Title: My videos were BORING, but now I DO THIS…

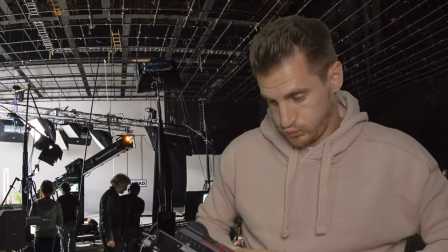[0:00]
I remember when I first started filming.
Nervous? Yeah, I am actually.
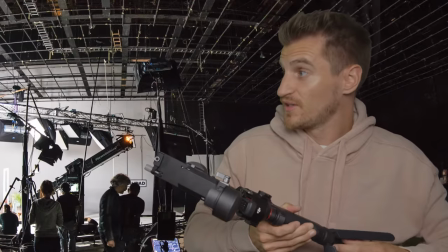[0:05] First time? No, I've been nervous lots of times.
There was a mistake I was making, I didn't realise at the time, that was not only making my videos boring and all look the same, but my shots just didn't have the desired effect.
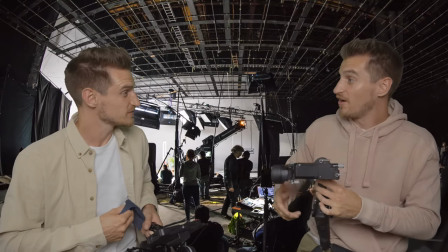[0:17] Gimbal shots, eh? Yeah, cool. Anything else? No, no, you don't really need anything else when you've got a gimbal, do you?
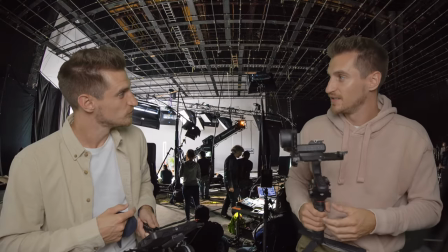[0:23] My camera pretty much lives on this thing. Really? Yeah, why? You'll see.
using a gimbal for every single shot meant that I could move around and get really smooth footage great but what it also meant was I wasn't thinking about the type of camera movements that I was making I just orbited around the subject back and forth all the time because the orbit shot was a fail safe reliable shot right but there's more to it than this I realized I needed to be more intentional
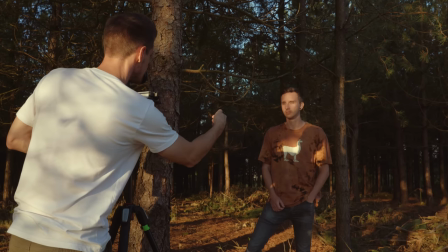[0:49]
with my choice of camera moves if I wanted to stand out from the crowd and be a better visual storyteller.
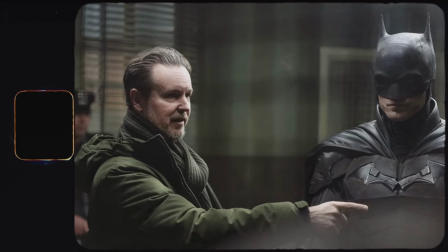[0:54]
Now all the best film directors know how and why to move the camera in a certain way and there's absolutely no reason why we shouldn't be doing this either,
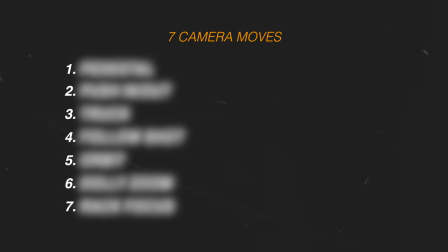[1:02]
especially if we want to become better videographers. So I'm going to show you seven effective yet easy to remember camera moves and when to use them.
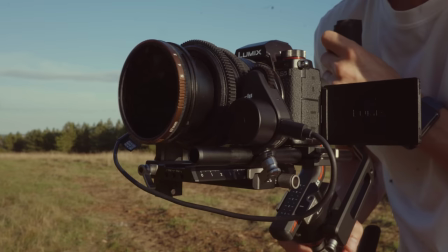[1:09]
I'll also show you which piece of gear is best to use for each technique. By the end of this video you'll have more variety in your shots and you'll be able to connect with your viewers by being clearer in your visual storytelling. Now feel free to ignore these but if you do I guarantee they'll have the opposite effect and
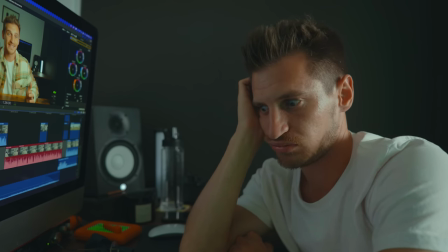[1:24]
people will become disengaged whilst watching your videos and they won't choose you to film their project.
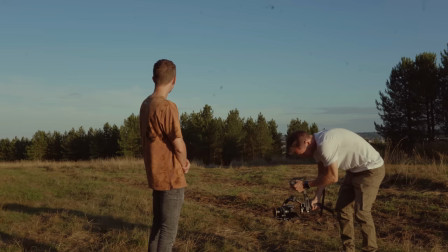[1:31]
Pedestal is a vertical movement where the camera is raised up or down.
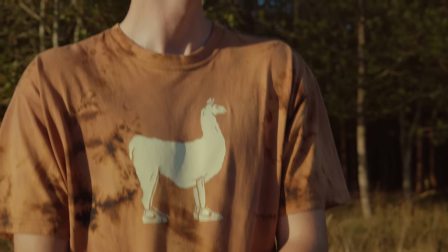[1:35]
Not to be confused with tilt though because with a pedestal the entire camera moves rather than just pivoting on an axis. These are usually done with a crane or a jib but if you don't have one of those lying around then you could use a slider, a gimbal or even a drone. Now I recommend a slider to get the smoothest motion but the problem is a slider has a limited length so you may not be able to cover enough distance.
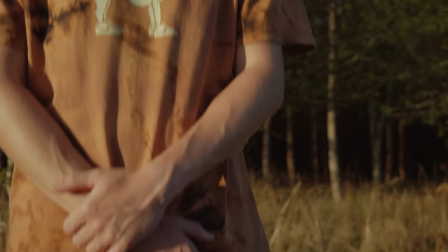[1:57]
A gimbal will work fine but it's difficult to stay at consistent speed and be stable at the same time.
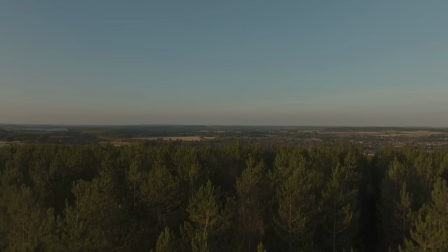[2:03]
To get higher shots then you can obviously use a drone.
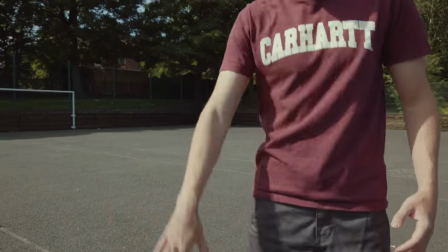[2:05]
The pedestal shot is used to gradually reveal a character, expressions, locations or details as the camera moves. With a pushing shot the camera moves towards or away from the subject.
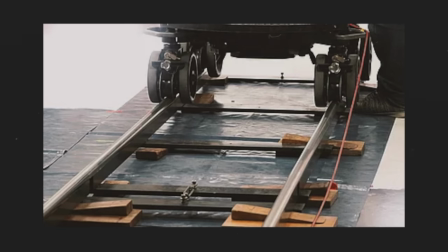[2:17]
Tracks or dollies are used for this but you could use a slider or if you need to travel further a gimbal will do.
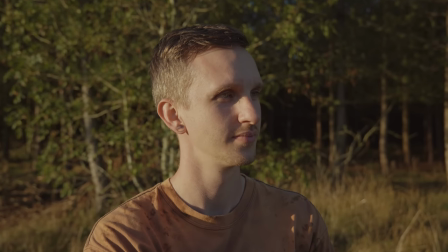[2:23]
Just make sure you walk smoothly to avoid any side-to-side or up and down movement because you want this to be as smooth as possible.
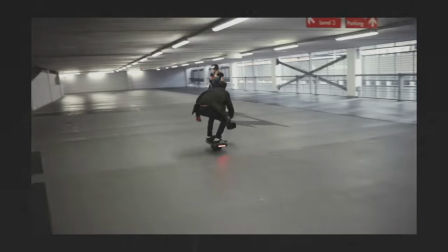[2:29]
So using a one-wheel or some roller skates would do. Just make sure you don't fall off and break all your expensive gear or your leg.
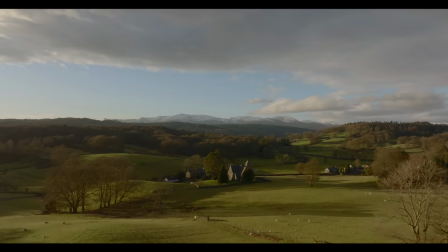[2:37]
A push-in shot will draw the viewer's focus to the subject whereas a dolly out or a pull-out shot
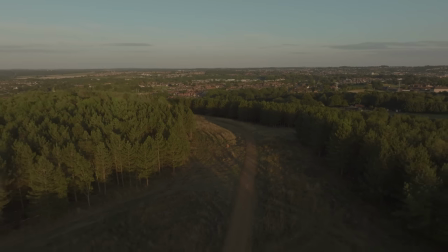[2:42]
will reveal more of the environment and these are typically used for an end of a scene or the end of a film. Now I just want to cut in here and say that it's important to think about the speed of the moves as a faster movement will be more
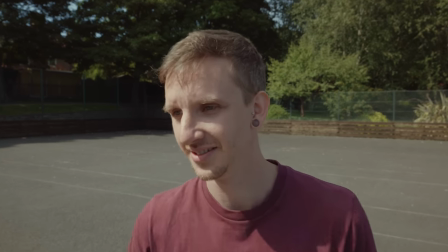[2:55]
chaotic and attention grabbing whereas a slower movement will draw the viewer in and create more suspense as they wait for the payoff. A truck shot is where the camera moves from side to side. You can use a slider for the smoothest motion but again if you need to travel further use a track if you have one or a gimbal.
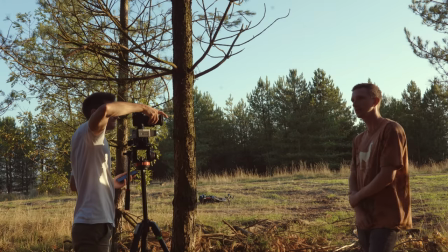[3:13]
A truck shot is typically used to reveal a subject or multiple subjects.
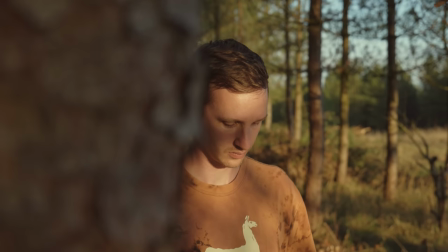[3:17]
To create depth you could start from behind an object and then truck to the side to show the environment or the character.
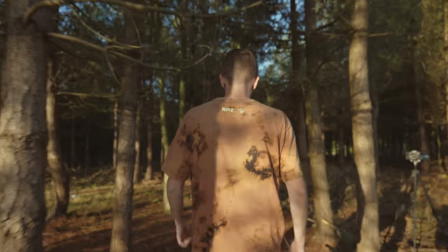[3:24]
A follow shot follows a character through the environment. Now I really like these because there's always new information and plenty to look at as you move through the scenery.
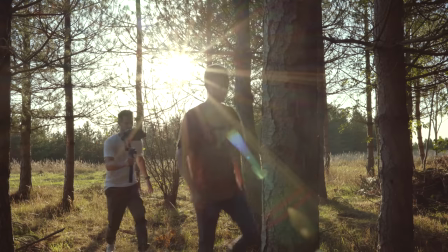[3:33]
The best equipment to use for this is a gimbal or a steadicam as they allow you to move freely and
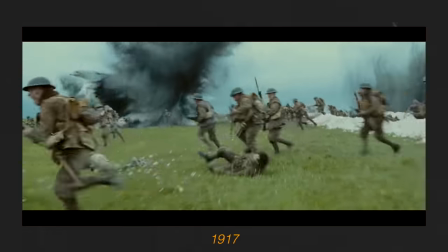[3:38]
achieve one shot takes like in the film 1917 or the classic intro to the Halloween movie.
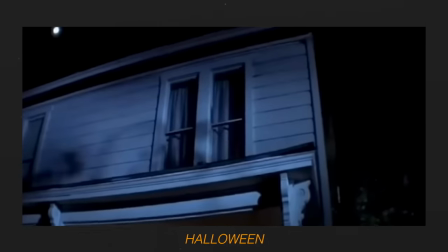[3:43]
There are a few variations to this shot.
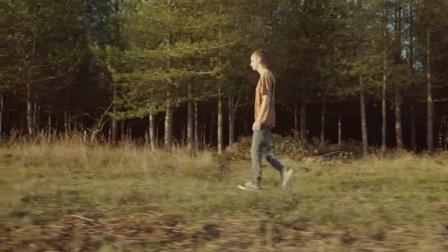[3:45]
A leading shot where the camera is in front of the subject, a parallel follow which follows the subject from the side and a bird's eye follow or top shot with a drone from above.
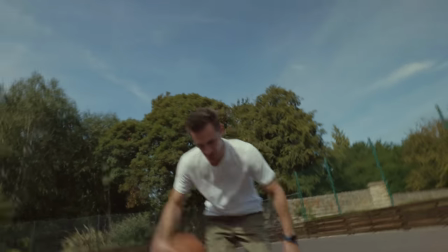[3:54]
You could do all these handheld but it will create a more hectic, less stable shot. Great for fast moving high impact stuff like sports or fight scenes. An orbit shot is a circling motion around the subject.